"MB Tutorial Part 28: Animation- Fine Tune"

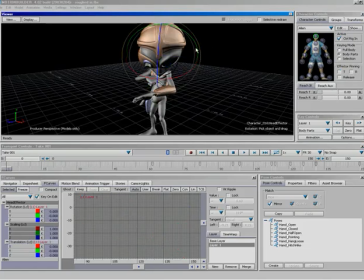(8:11)
And one of the best ways that I would do that in this particular case is, I mean, just kind of look at what he's actually doing.
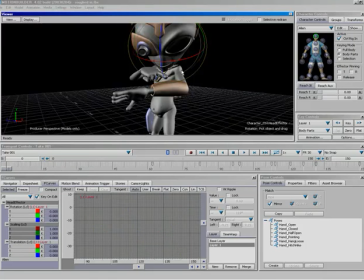(8:17)
He's playing with his little wrist computer. He's punching buttons on it. So let's actually kind of have him track his finger a little bit so it kind of looks like he's following what he's doing. Makes sense. So I'm going to go ahead and drop an initial key right here. And what I'll do is I'll just pretty much every time he pushes a button,
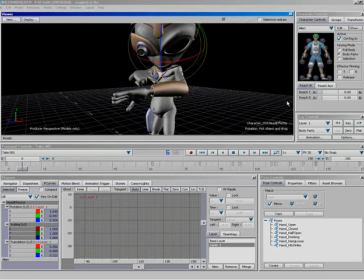(8:33)
I'll just rotate his head just a little bit and make him kind of watch his finger. This is actually a very simple step, and because of the keys that have been placed, he kind of does some of it automatically.
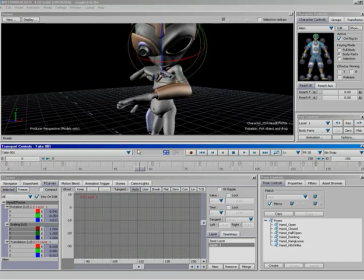(8:53)
Perhaps goes a little bit too far. Right back in there he looks a little too far over. So we can just pull him back in a little bit, place another key. And as you can see, that makes all the difference in the world in making him look like he's actually alive. Very nice.
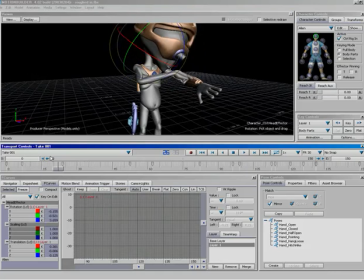(9:16)
Alright, so the only other place I can think to add just a little bit of motion is his tummy. Because it's kind of protruding there, it's kind of cute to look at, but you notice as he's moving there, it's not actually... Yeah, the whole torso area is just completely stationary. Completely frozen.
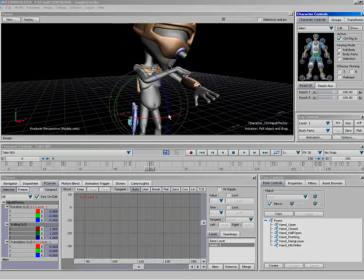(9:31)
So, we do have the hips effector, which, as you can see, if I just grab, you know, it affects his entire body. So let's go ahead and take advantage of that, and we'll put just a little bit of animation on him right at the beginning.
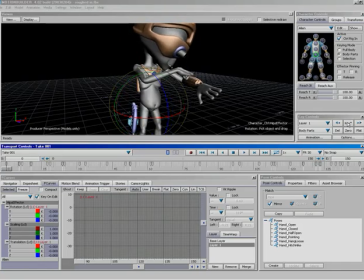(9:44)
So... We'll go ahead and lay an initial key for its starting location at the very beginning of our animation. And actually, if you note, that actually put a little bit of animation into the scene.
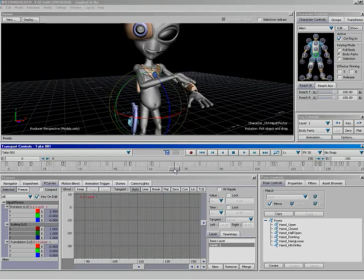(9:59)
Right about here, his hips begin to swivel a little bit. So what we're going to do is between the start position... The reason, just in case anybody out there lost track of why that put just a little bit of animation in the scene, is because Zach's at the first keyframe for the hips swiveling when the alien actually lifts up the gun.
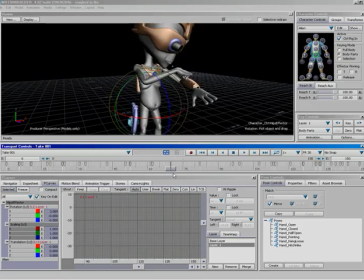(10:16)
But the first keyframe was actually placed further in time, so there was no keyframes prior. Exactly. So now that he's actually got the first keyframe placed all the way back there at frame zero, now there is something to interpret. We now have a complete curve, which goes from the beginning of the animation clear to the end. Exactly. But what I'm going to do is exaggerate the little motion we have just a little bit more.
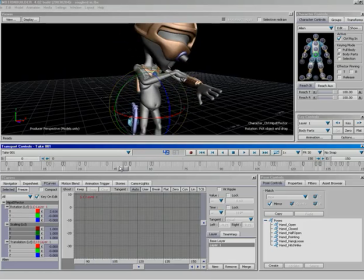(10:34)
So right about here, he actually starts to rotate. So right in between these two keys, I'll just put just a touch of rotation. Not enough to where anybody's really going to notice, but just enough to where he has a little bit of motion there,
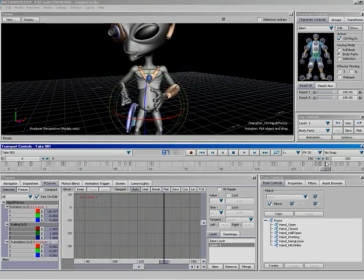(10:50)
so that he's not sitting perfectly still. All right, very nice. And with that, I think we're actually ready to do some hand poses. I agree.
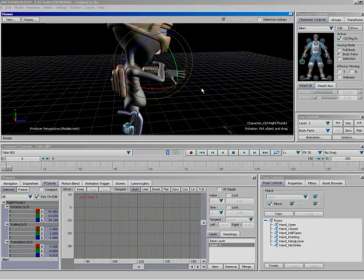(11:03)
So I'm going to rewind back to the beginning of the animation. Our right hand starts off in this pointing pose.
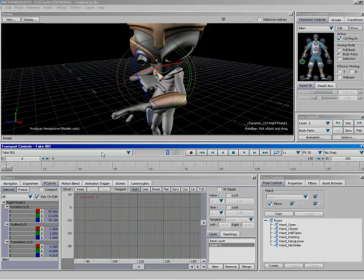(11:12)
We'll go ahead and leave it there for starters, but we will place a key to begin our animation curve. Now, right about here, he's done punching on his keypad.
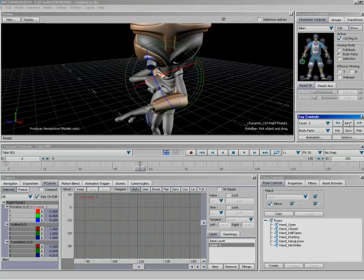(11:27)
So we'll jump back just a little bit and re-key so that he keeps his pointing throughout. And then maybe to right about here, we'll make him relax his hand.
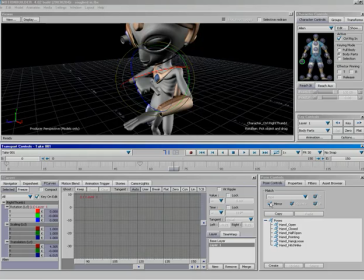(11:42)
So what I'm going to do is, with my pose mirrored, body part selected, I'm going to double click on the hand half open pose, which is going to paste that pose onto the specified effector. And yep. His hand relaxes. You gotta love them poses.
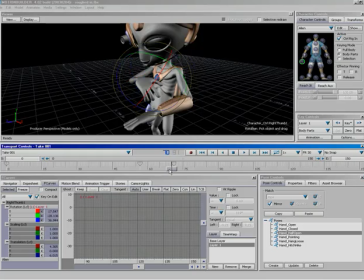(12:00)
We talked about them in VTM issue number 2. Just in case anybody happened to miss that one. So now we've got a little bit of rotation problem with the fingers actually coming up through the hand. I'm not going to stress over that too much. If this were a real major animation project, I'd be going in there and fine-tuning each and every single knuckle.